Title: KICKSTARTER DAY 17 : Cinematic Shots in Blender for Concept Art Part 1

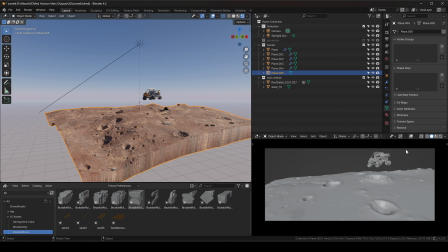So in this case, like this, is past the middle point. It's a lot higher on the canvas, right? And most of the stuff that I'm gonna be seeing is actually the ground.
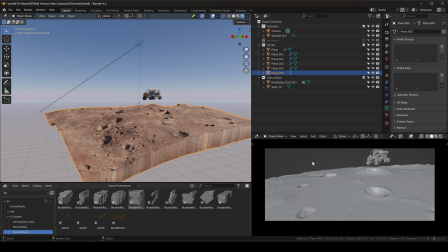Now, in this particular case, that may not be the way that I would go because one, I'm losing real estate to see the moon and the settlement in the background, and I have to make sure that the ground is like super interesting in order for me to make this viable.
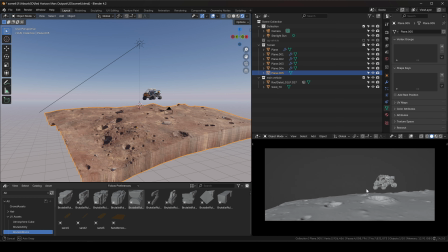And so this might be a case where I may do something like this, right? And now I can see the settlement maybe over here, big moon in the back, or over here or something.
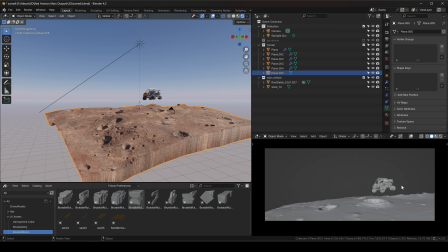And that would balance it a little bit more. I can also play with how far I have this. Maybe I could have another vehicle.
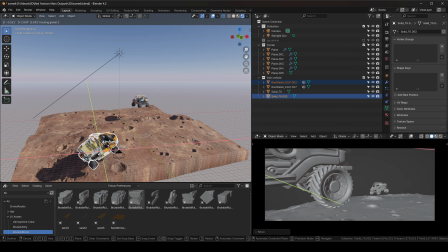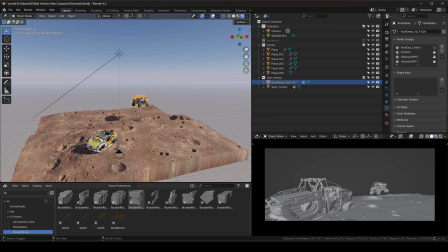Let's make this one object. I could also play with how big I want these. So I could go to individual origins here, just make them a little bit smaller. I could also play with the idea
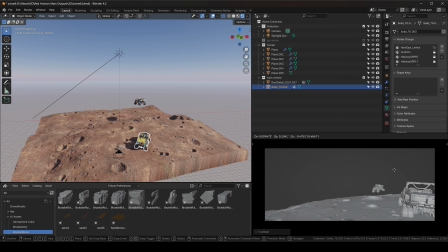of dirt and their movement, right? So I could play with, if I come here,
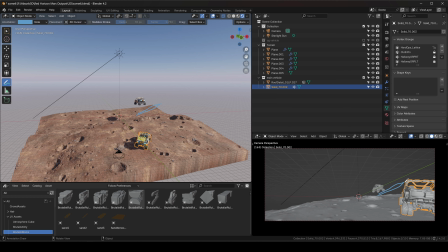I could play with dirt coming sort of like up like this, or like in an angle, right? Or I could play with sweeping sort of dirt, because this one sort of like maybe turn this way into the camera or something, so we can see like dust and stuff coming this way.
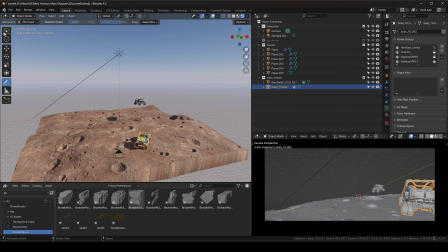And so I'm also thinking about that when I'm placing these.
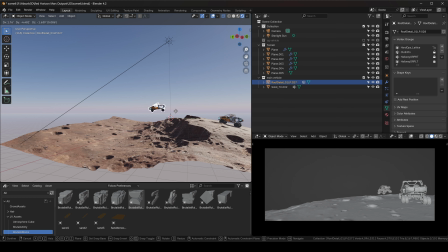So I want to be careful about,
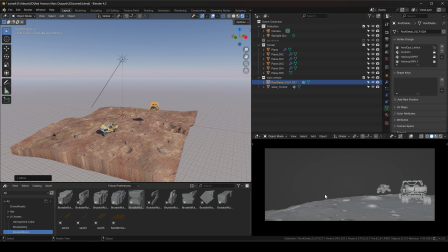as I'm looking at this, to make not the right side of the canvas heavy, but I know that I'm going to have the settlement over here, so that's going to balance it out a little bit as well. The other thing I could do is just get the camera, duplicate that, and then just play with another angle.
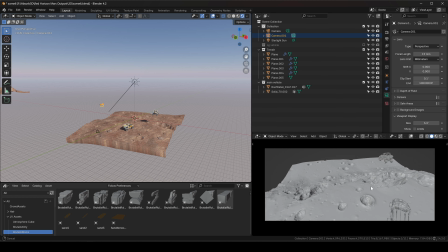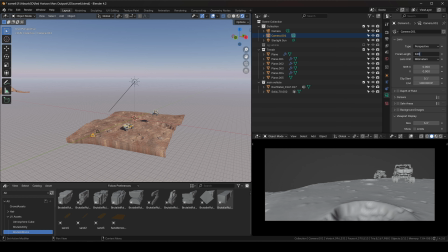Even play with the focal length here. If I were to do, I'm thinking if I were to do the shot just about this,
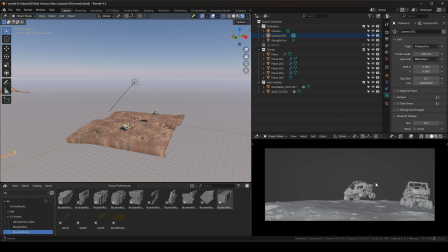you know, the vehicles and the terrain and all that, I'll probably do something like this, right? Just have the sky in the back. But I do want to have a settlement back here, so I'm still unsure about this vehicle itself, so I'm just going to move that there.
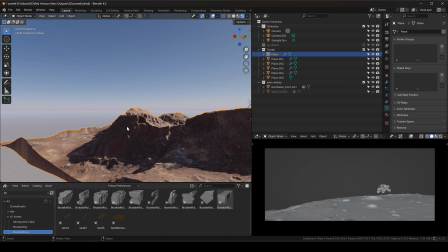Maybe I could use this area here to maybe make it like a ramp or something, which is why we're seeing this guy sort of like flying off.
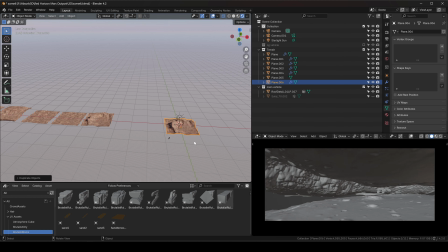It'll be a little bit tricky, but we can try that.